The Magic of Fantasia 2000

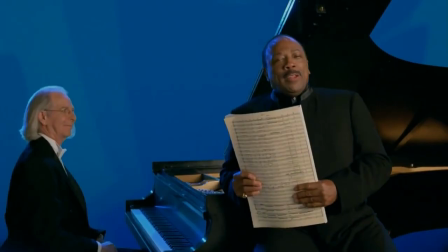[16:32]
In fact,
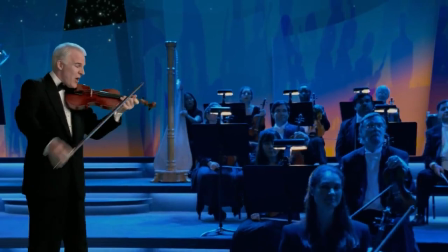[16:33]
the idea of a whole Fantasia movie hosted by Angela Lansbury or the certified grade-A badass motherfucker Quincy Jones just tickles me pink.
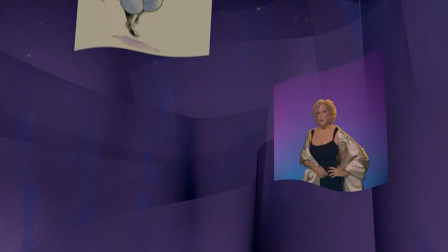[16:42]
However, they generally lean more into ironic comedy rather than a sincere invitation to embrace the prestige that the first film aimed for.
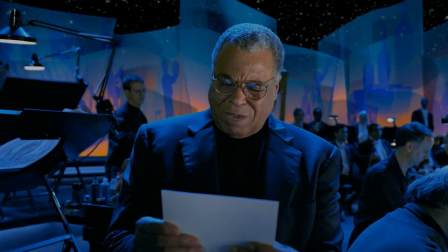[16:51]
And some of them hardly say anything about the actual sequences or music.
What would happen if you gave a yo-yo to a flock of flamingos?
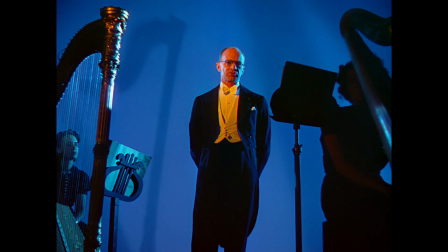[16:59]
I guess some people didn't like the rather dry-speaking style of Deems Taylor, the famous music critic who hosted the first film.
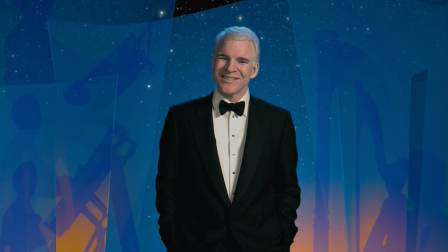[17:06]
But unlike some of the hosts here,
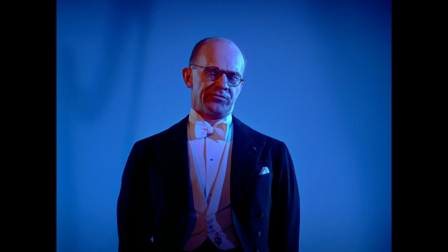[17:08]
he never talked down to the audience. he adds a touch of class and sophistication to the whole shebang, as an esteemed music expert who really knows his shit.
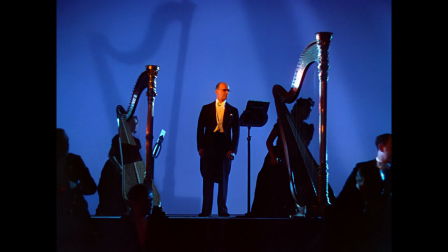[17:17]
Even if you don't know
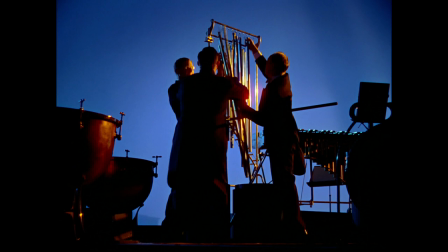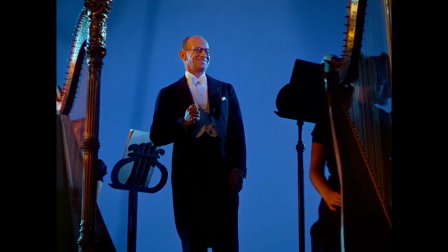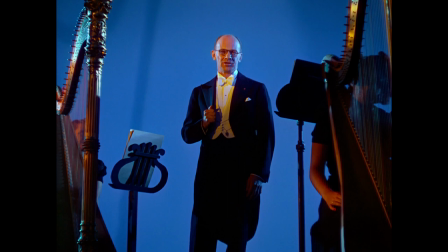[17:31]
anything about classical music, you can still follow along with what he's talking about.
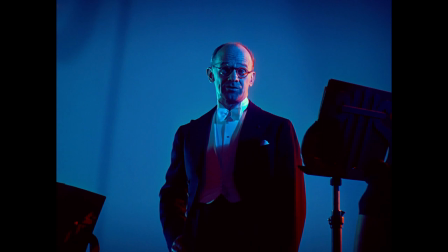[17:38]
And in addition, the info he provides about each piece invites the audience to place the film in a historical context. Consider, for example, his explanation of the history of the Nutcracker Suite.
It's a series of dances taken out of a full-length ballet called The Nutcracker that he once composed for the St. Petersburg Opera House.
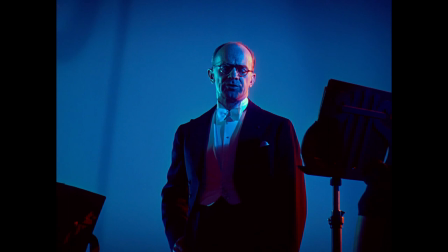[17:58] It wasn't much of a success, and nobody performs it nowadays, but I'm pretty sure you'll recognize the music of the suite when you hear it.
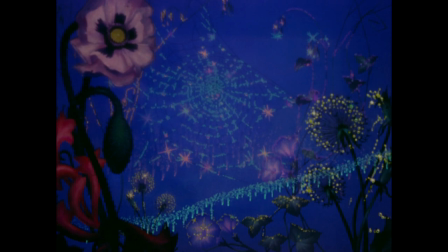[18:05]
That bit was intriguing to me because, of course, The Nutcracker is the bread and butter of many dance companies nowadays.
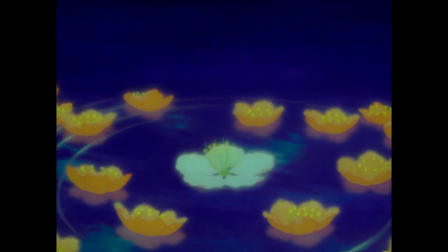[18:12]
Actual nowadays, as in, you know, today. However, it apparently had not and staged in the United States even once by 1940,
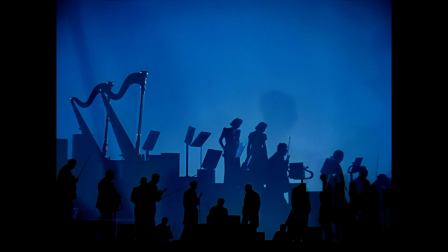[18:21]
and I think that the eventual legacy of Fantasia contributed to the Nutcracker's ongoing popularity today.
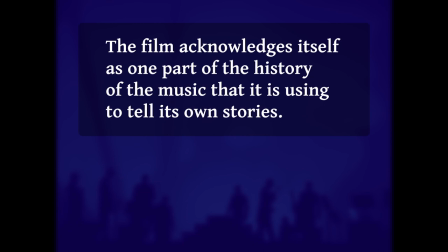[18:27]
And that is the thing, when I watch Fantasia now, I think about that kind of historical context. The film acknowledges itself as one part of the history of the music that it is using to tell its own stories.
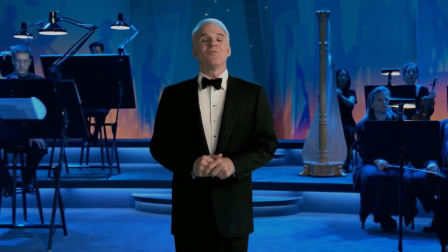[18:41]
There's just not much like that to be found in what the hosts of 2000 have to say.
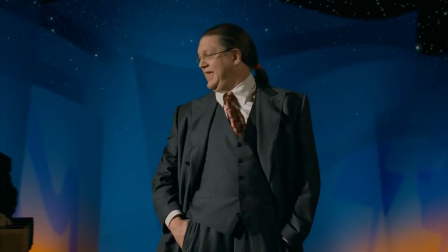[18:45]
Instead, it's more likely to be Steve Martin joking around or Pendulet yelling at you about stage magic.
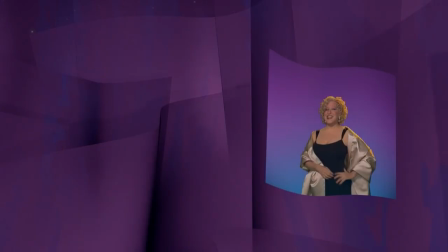[18:52] Slight of hand! Lies!
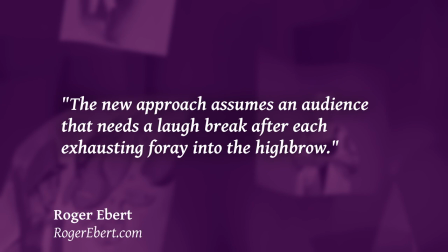[18:54]
Roger Ebert put it pretty succinctly in his review by saying, The new approach assumes an audience that needs a laugh break after each exhausting foray into the highbrow.
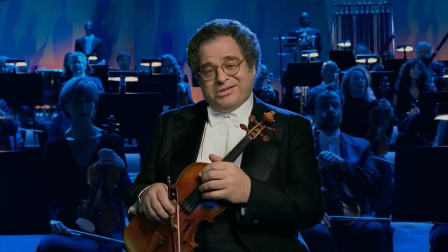[19:03]
Which again is the thing since, as mentioned earlier, Fantasia 2000 usually aims for a much lower brow. But on the more positive side,
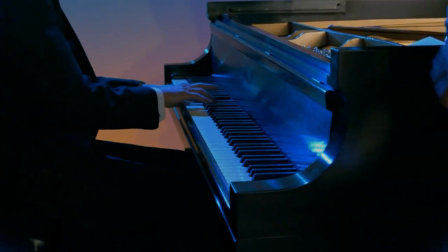[19:12]
you do get to see or hear a few of the individual musicians and artists which helps to spotlight the actual people that comprise an orchestra, and that's pretty neat. And apparently this fellow here is Eric Goldberg. If his last name is ringing any bells, well, that's good.
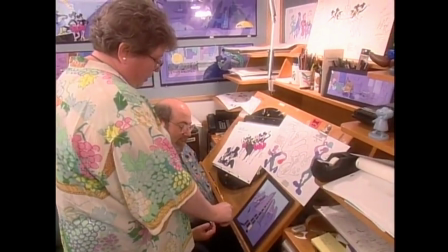[19:28]
His animating partner and wife, Susan Goldberg, was the Bonnie Lass who I'd quoted earlier during the Rhapsody in Blue section.
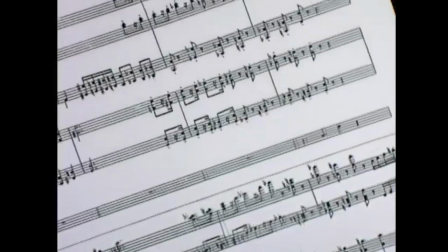[19:35]
And when I first found that out, it reminded me of the collaborative nature of cinema as a way of combining the talents of both visual and audio artists,
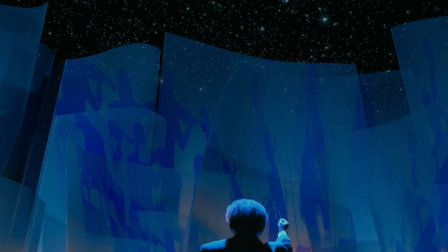[19:43]
which is always a good fact to remember, I guess, so really, as a whole, the approach ain't all rubbish.
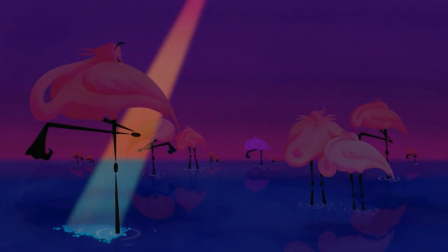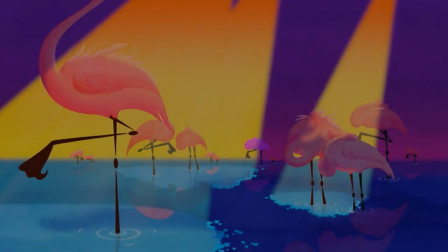[19:56]
Carnival of the Animals is one of my favorite pieces of classical music,
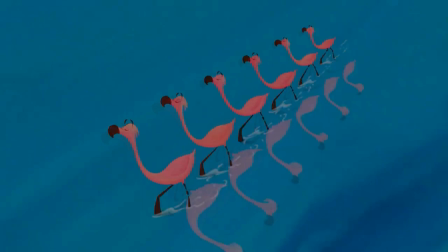[20:01]
so you may be able to guess that I think only using two whole minutes of it is a pretty big damn waste.
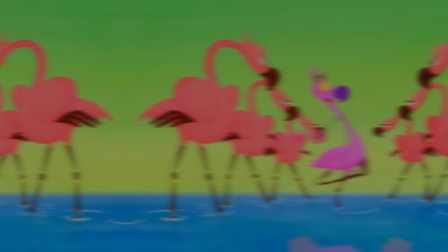[20:08]
The brevity of this sequence and the broad slapstick of the animation feels so much like the silly
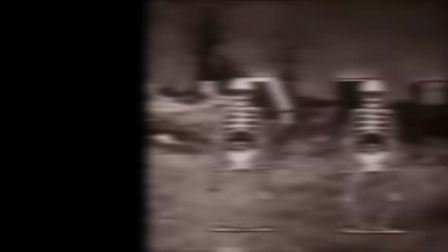[20:13]
symphony style that Walt FISMI was trying to move beyond by even developing Fantasia in the first place.
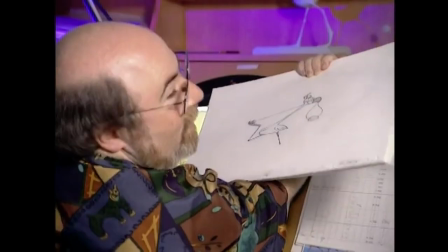[20:21]
And, uh, yeah, you know, every frame of this whole thing was, as it turns out, a labor-intensive effort by the aforementioned Goldbergs. And, uh, well, the extensive use of watercolor certainly makes the sequence stand out.
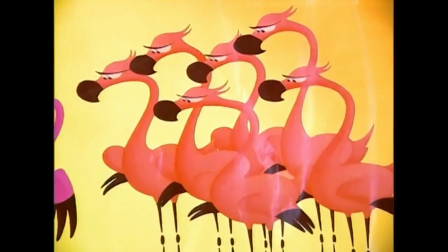[20:35]
Even when the premise for a segment is simplistic, Fantasia 2000 certainly never takes any shortcuts when it comes to the technical craftsmanship.
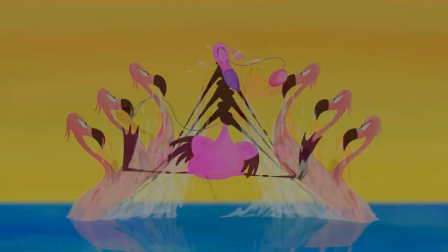[20:45]
It's just… like, it's impressive, I don't want to sound ungrateful, it's just… I just wish I got to enjoy it for more than two minutes is all.
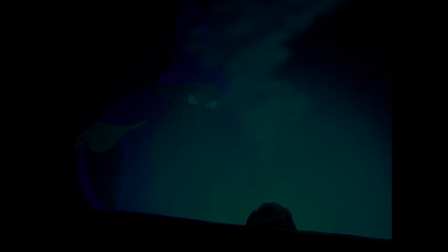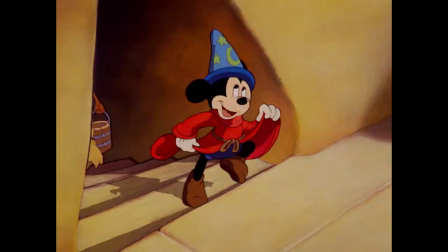[21:01]
The animation is still dazzling, the musical arrangement is still superb, and the story is still iconic.
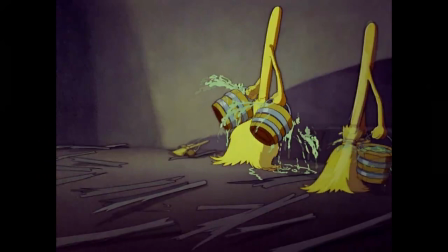[21:08]
Though the comparatively less crisp images stand out among the rest of the program,
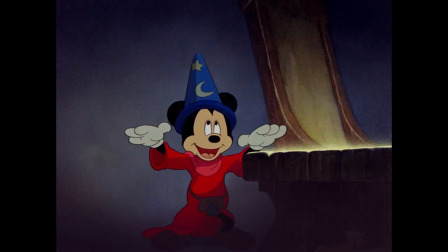[21:12]
I'm pleased that the filmmakers presented in its original aspect ratio with its original recording rather than doing any excessive cropping,
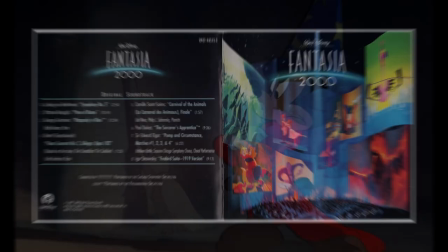[21:19]
upscaling, or other nonsense to try to make it match the other sequences.
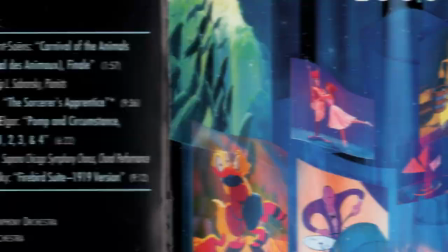[21:23]
The soundtrack does, however, present a new recording of the piece, which does lend itself well to the album's listening experience.
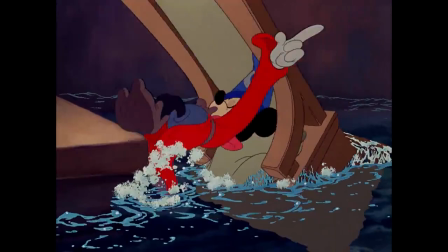[21:32]
In comparison to the other narratives, Le Pronte Sorcier stands out as a story without a happy ending.
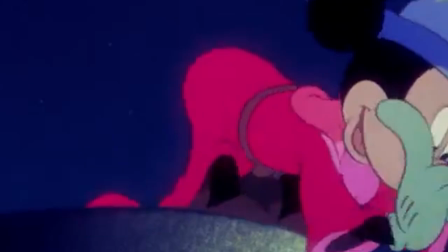[21:40]
The physical comedy and Mickey's exaggerated movements do always have me chortling and slapping my thigh, but even so,
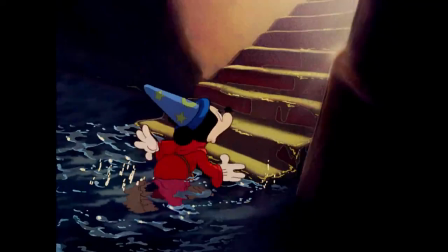[21:47]
it's a story about a young chap whose dangerous experimentation with magics backfires terribly,
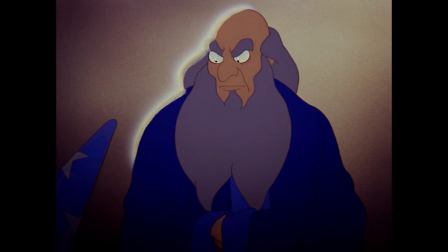[21:52]
and the final moments show our protagonist coming to understand the consequences of his recklessness.
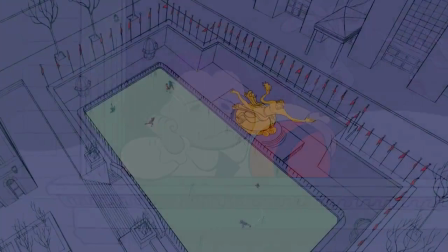[21:59]
Even the emotionally honest and down-to-earth Rhapsody in Blue still ended with everything working out alright for everyone.
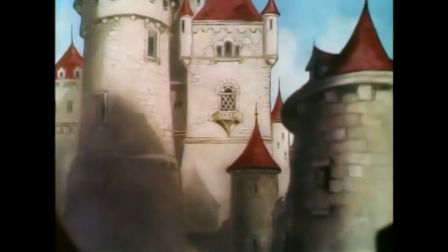[22:07]
And since that one took place in the Great Depression and still had a happy little conclusion,
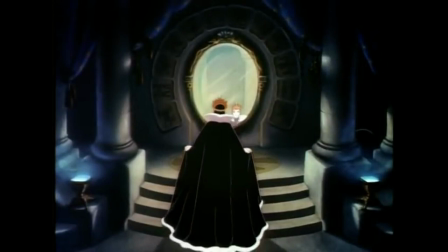[22:12]
and this sequence also reminds me of the darker edge that Disney would often lean into during its earlier days.
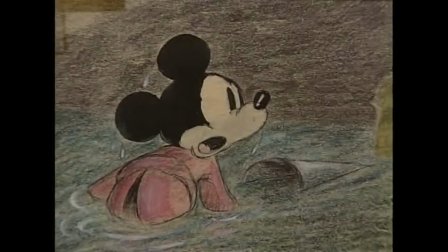[22:20]
The original development actually involved a significant redesign for Mickey so that he'd be a more interesting and expressive character to animate.
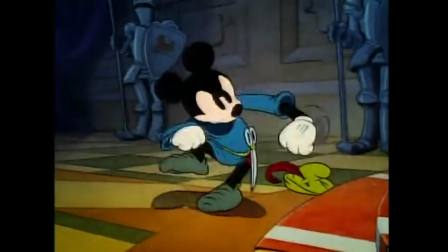[22:28]
Most of all, it gave him a pear-shaped body rather than just a rigid circle. That pear-shaped really worked as a malleable, animatable form.
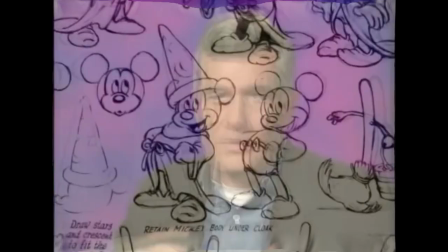[22:36]
So Mickey Mouse now had expressive eyes with pupils. He had the pear-shaped body, which was extremely expressive. and with the acting of the animators,
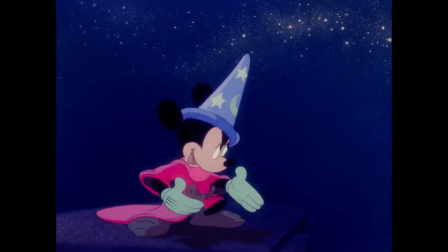[22:45]
he became as wonderfully expressive as Charlie Chaplin.
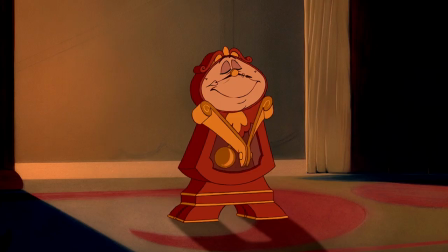[22:49]
And that resulting design entailed a lot of what have now become staples of the Disney animation style.
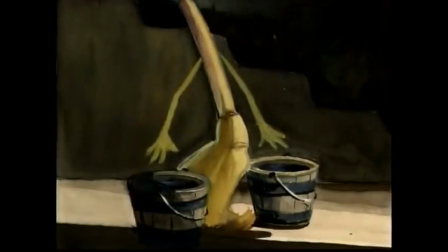[22:56]
I ain't gonna try to specify too much more of what they might have done in this sequence,
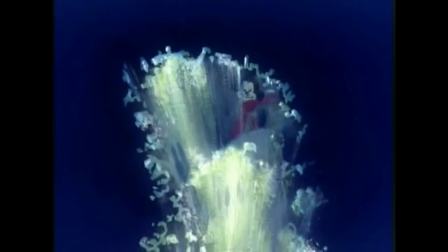[23:00]
as I'm not an expert on animation and don't want to accidentally end up talking out of my ass in case I praise the dry brushing in a sequence that didn't have any.
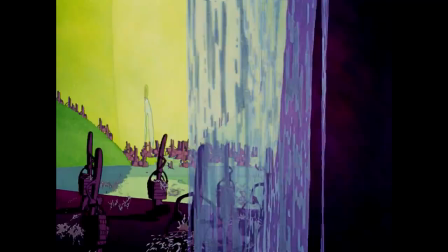[23:08]
But I will say that once the brooms multiply and the images start to become more and more abstract in style, the effect is always terrifying to me.
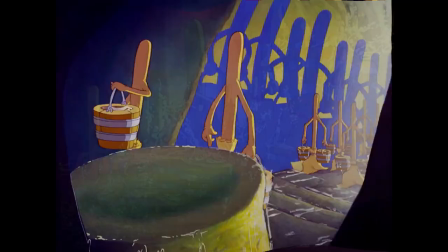[23:17]
Not sure why. Maybe it just resembles a large crowd, and I usually don't like those.
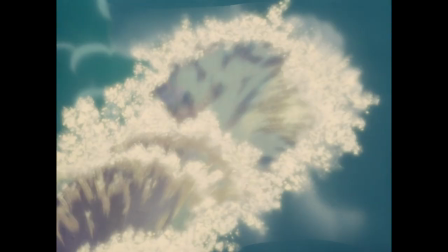[23:23]
And yet, you know, there is a certain irony at play in the stories of both this segment and the following one with Donald Duck. For Donald, things never really worked out. For Mickey, things always worked out.
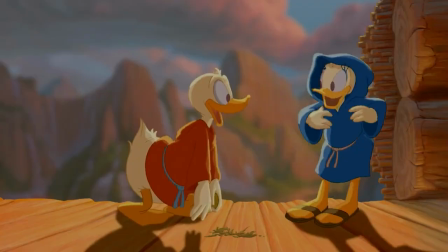[23:36]
And so, you know, it's sort of funny that Mickey's story ends in disaster while Donald's is a happy ending, but I'm getting ahead of myself.
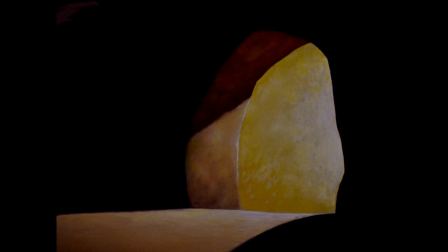[23:44]
Actually, I'm not, because I'm done talking about this one now. On we go!
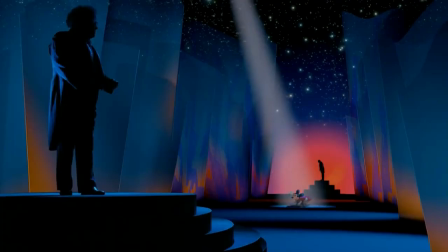[23:52]
You know, at first I thought Mickey Mouse could bend the very fabric of space and time, conversing with both Leopold in 1940 and the other composer in 2000.
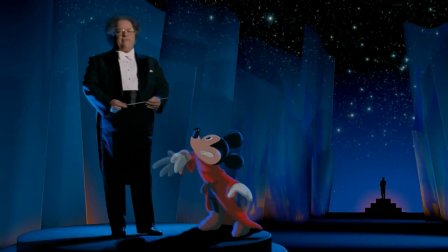[24:01]
But given that Stokowski can still be seen in the background here,
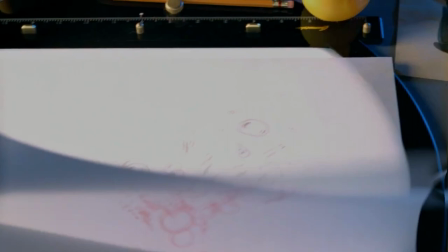[24:05]
I instead deduce that both Fantasia films take place in a realm where time is not as linear as it is in our reality.
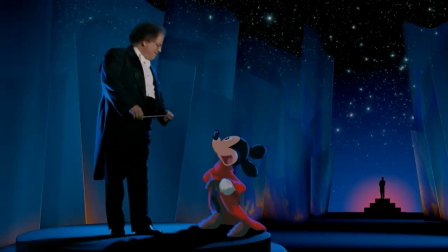[24:12]
This Jeremy Bear Me flow of time would certainly go along well with the abstract, undefined nature of the location the hosts inhabit, which had actually manifested before our very eyes in the middle of the empty vacuum of space at the beginning of the film.
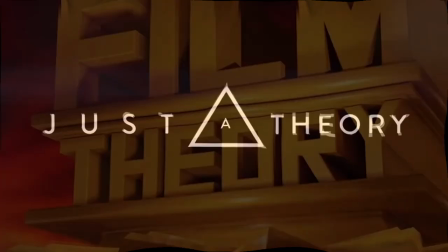[24:25]
But hey, that's just a theory.
A A FILM THEORY!
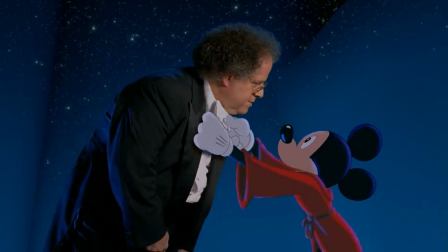[24:34]
It's not even the most impressive thing about this scene, though. The really impressive thing is the animation on this character.